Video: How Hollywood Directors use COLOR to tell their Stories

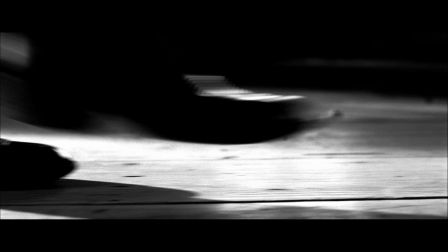[0:01]
If you're a movie nerd, then chances are when you watch these clips, you know exactly who directed these films.
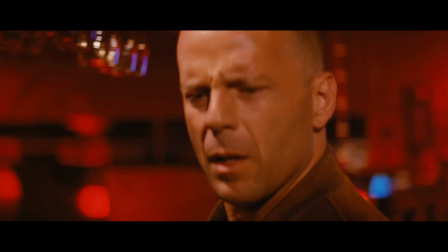[0:08]
So the question is, how do directors come up with their signature look?
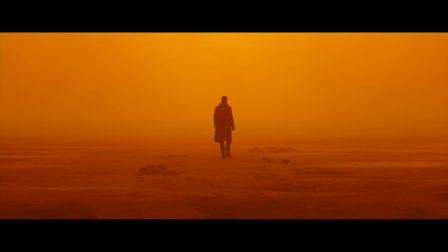[0:12]
Well, put your phone on Do Not Disturb, make yourself a cup of coffee, and let's dig in. Hey, what's up? Qazi here. In this video, we'll start by breaking down the grades of some of your favorite directors, and then we'll jump into Resolve and I'll show you how you can create some of those looks. Don't forget to subscribe to the channel for more content like this, and make sure to hit the bell icon so you can be notified when we drop new content. And on that note, let's roll the intro. So let's start off by looking at what determines the look. I'm breaking it into three different sections, okay? Genre, time frame, and setting. Let's further break those down. So in genres, you can have action, horror, drama, comedy, crime, romance, and the list goes on. For time frame, we're talking about, is it set in past, present, or future? Okay? And then setting will be, is it a fantasy or reality? Now, each variable can change the entire look and feel of the movie, okay?
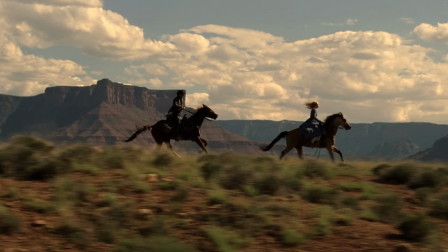[1:27]
Because something could be like Westworld, which is sort of like a Western, but in the future.
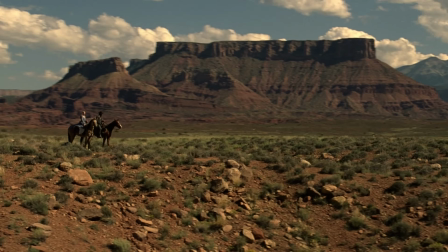[1:33]
So that's a completely different look than, say, something like Blade Runner. So now, let's jump into our first director. So we're gonna start off with David Fincher.
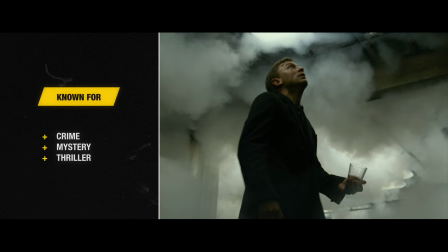[1:44]
He's known for crime drama, murder mystery, and psychological thrillers.
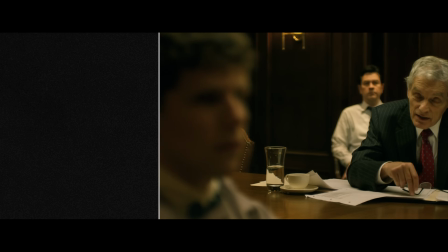[1:49]
He's very selective with his color palette, and most of the time he's using
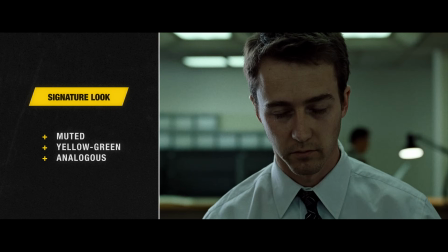[1:54]
desaturated or muted tones with a hint of yellowish green tint,
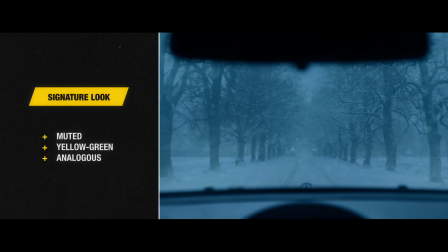[2:00]
and majority of his looks are built around analogous color schemes.
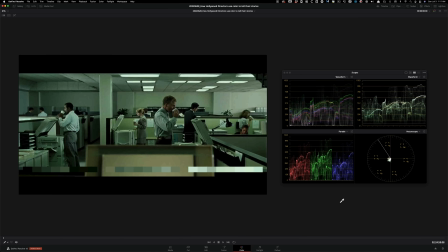[2:05]
So the first shot that we're looking at is from Fight Club, and all those things that I just said are true here. This is a psychological thriller, and he chose to go with this crazy green tint in the entire film,
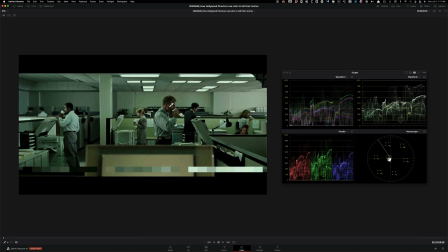[2:20]
and it's not ridiculously over the top like Matrix, and plus, like, you can see the skin tones, they're looking proper, and that's always the trick to sell any look, right? As long as that looks fine, I'm buying everything else. So when we look at the scopes, it tells us everything that we need to know.
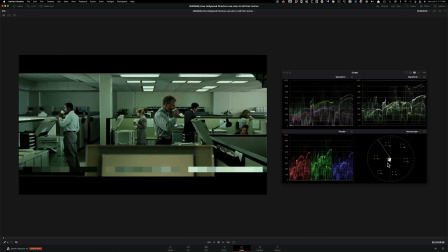[2:38]
In the vector scope, we see that the image is kind of muted, because if we pump in saturation, you'll see like how it extends. But that's not what's happening here. The other thing that we see is the colors are next to each other, so they're using analogous color scheme, right?
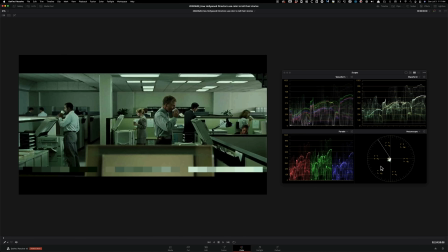[2:54]
If this was a complementary color scheme, the colors would be going across. That's not what's happening here. And if it was a monochromatic color scheme, the colors would be just shooting straight, not dispersed like this. And then in this scope, really gets to tell us the entire color story right here.
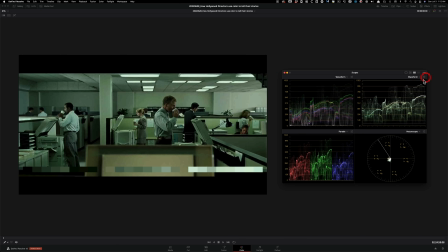[3:11]
So under waveform, you can click on this menu right here and then select wide channel only and turn on colorize. And it's one of my favorite scopes when it comes to doing look recreations or just analyzing looks. So try it. Amazing. Next up is The Social Network.
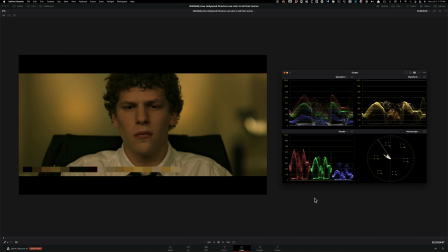[3:29]
And if you watch the movie, then you know that there was a lot of shady stuff happening in this film, especially that Zuckerberg was involved in. So I'm not going to throw any spoilers out there, but keeping that in mind, Fincher went with tons and tons of yellow tones in this film,
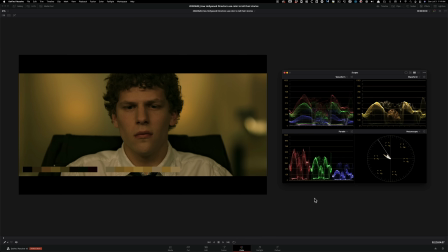[3:47]
and yellow is a color of deceit, which again fits perfectly with this theme. Now, moving on to the next one, we have The Girl with the Dragon Tattoo, and this is a murder mystery, so gray is a great choice to go with anything that's related to murder, because if it's not black or white, it's gray, right? So it's somewhere in the middle, and that's what creates this intrigue.